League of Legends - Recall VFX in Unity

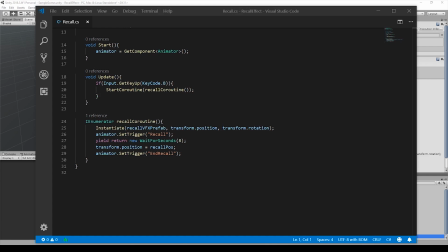[8:55]
In the script, we added the new prefab and the camera. In the start method, we calculated the offset that exists between the camera and the player.
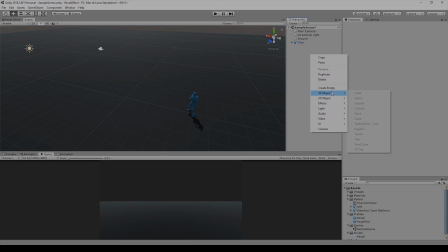[9:12]
We also move it after 8 seconds. To improve the movement visibility, we added a simple element to the scene.
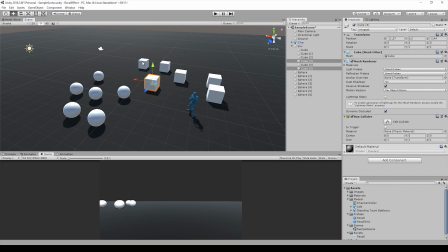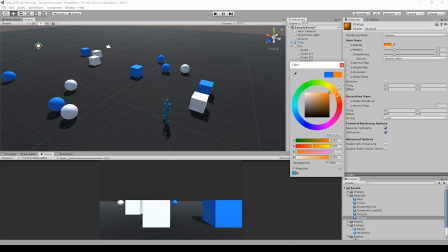[9:27]
To improve the effect, we modified again the sync variables until we got the best result.
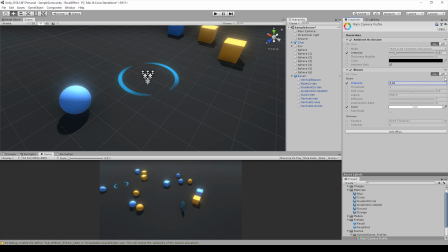[9:32]
We installed the post-processing package and used ambient occlusion and bloom to achieve a better result and highlight the light points.
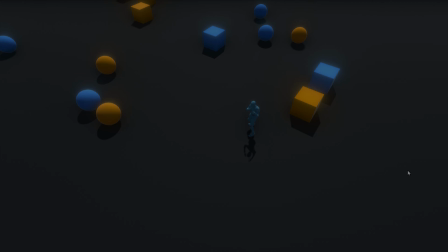[9:41]
This is the final result.
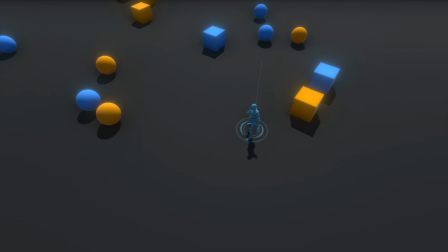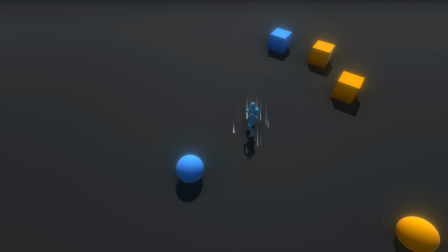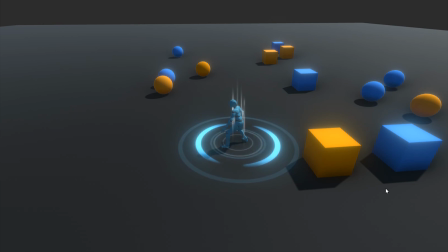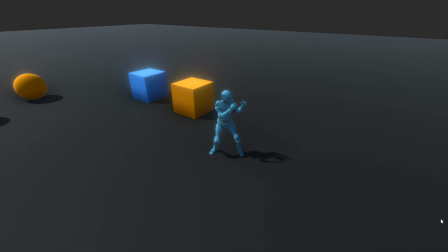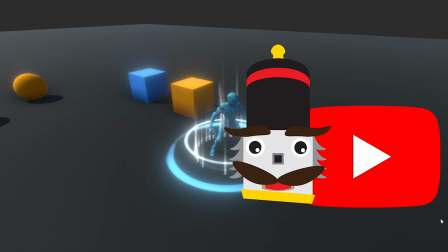[10:15]
What do you think about it? Tell us in a comment below and don't forget to subscribe.
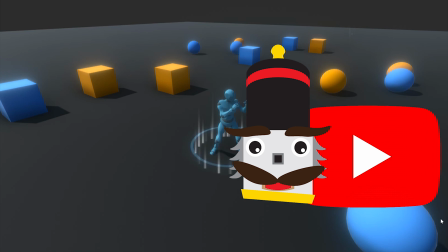[10:20]
See you next time. Cheers!